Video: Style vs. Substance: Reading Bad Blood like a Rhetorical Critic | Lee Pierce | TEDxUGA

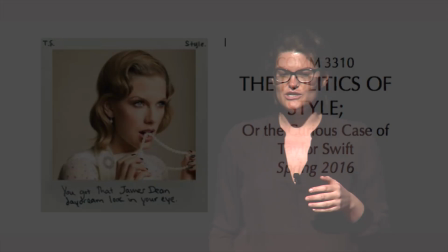[4:18]
And it wasn't until last year when I got a chance to teach the Politics of Style, which is a course I teach here at UGA, that I finally sat down and read Bad Blood closely like a rhetorical critic instead of a plus-size, cranky, mid-30s white lady. And thus, a TEDx talk was born. So as we read together the 11 scenes of this epic bad girl montage mashup, try to resist those binary instincts and instead try taking the contradictions of bad blood for what they are, how most of us live our lives, especially women, stuck between style and substance, and an invaluable opportunity to start pushing back against those orderly but agonizingly restrictive little boxes that run our lives and our politics.
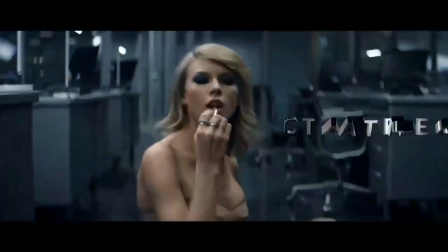[5:14]
In scene one, we meet Catastrophe, played by Swift,
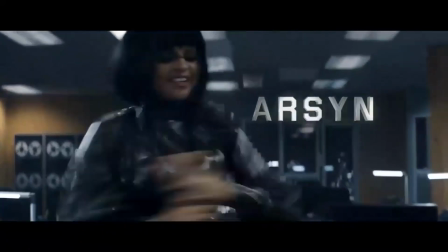[5:17]
a Lady James Bond-type figure in mid-caper and her partner, Arson, played by millennial pop artist Selena Gomez.
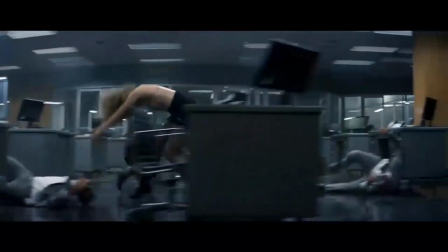[5:24]
In this scene, the combination of overly-produced fight choreography and hyperbolic feminine tropes,
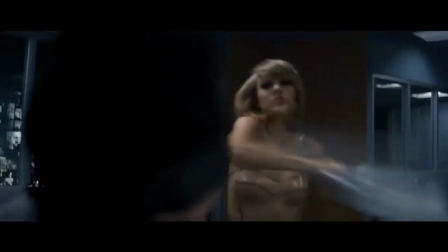[5:30]
such as booty-bumping a chair into one's enemies while trading blows in stilettos, sends a pretty straightforward message that women are all style and no substance. Reviewers seem to agree, describing Bad Blood as a Michael Bay trailer cut with mean girls, buried in stylistic choices, and post-production. And that's like two different reviewers, right? And these critiques sound awfully similar to things we often hear said about millennial feminism or what Stylist Magazine has called feminism light, quote, all brand and no substance. But feminist light starts to get pretty interesting after Arsene betrays catastrophe,
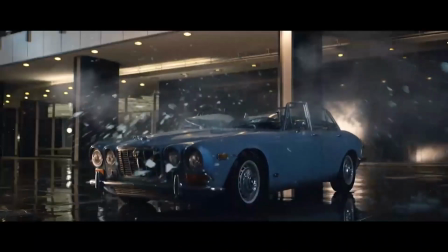[6:08]
kicking her viciously out a high-rise window where she lands atop a conveniently parked jaguar and strikes her, striking a classic damsel-in-distress pose. The pose is our first contradiction. On the one hand, the pose is passive, Scarlett O'Hara-level woe-is-me victimization. But on the other hand, the pose is oddly active. It's resilient. It's a coy middle finger that declares a melodic vow for revenge. And as if that visually striking double bind of femininity weren't interesting enough,
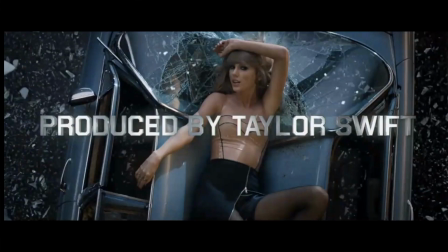[6:46]
all of a sudden the words produced by Taylor Swift splash across the screen, and they demand this secondary reading of woman as production, simultaneously the producer, maker and master of her own impressions, and product, the passive victim of her own oppressions. Then Swift is whisked away to some underground rejuvenation chamber, where her wounds heal quickly, but her emotional wounds, not so much. Next, in scene four,
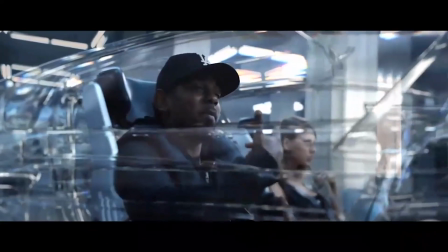[7:16]
we find Swift vigilantly marching through some kind of underground locker room for secret model agents, where she's clearly recruiting for something big.
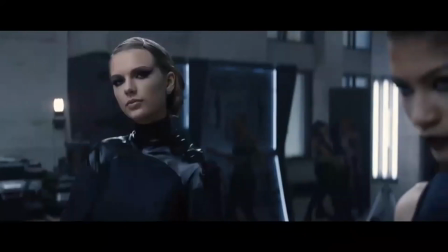[7:24]
And Swift and her cohort glower at the camera, positioning us, the audience, as enemies, allies, and onlookers all at once.
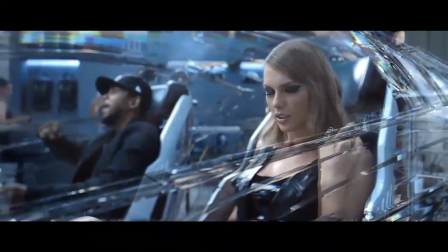[7:33]
Then, having gathered together her revenge crew, Swift is positioned for the inevitable next phase of any decent payback plot, the training montage.
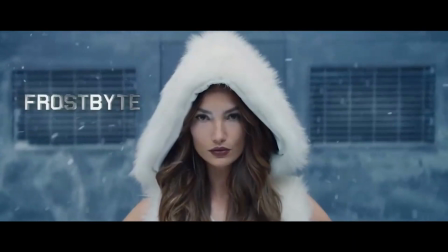[7:43]
Only this training montage has very little to do with mastering combat. Rather, this is training in stylishness itself. These oversized glass human display cases in a random transparent car parked in the middle of nowhere, suggests that these women are learning to be watched and be watchful. It's almost like a living museum exhibit that reads, come and see the 21st century woman's modes of resistance. It's training and production in being simultaneously producer and product.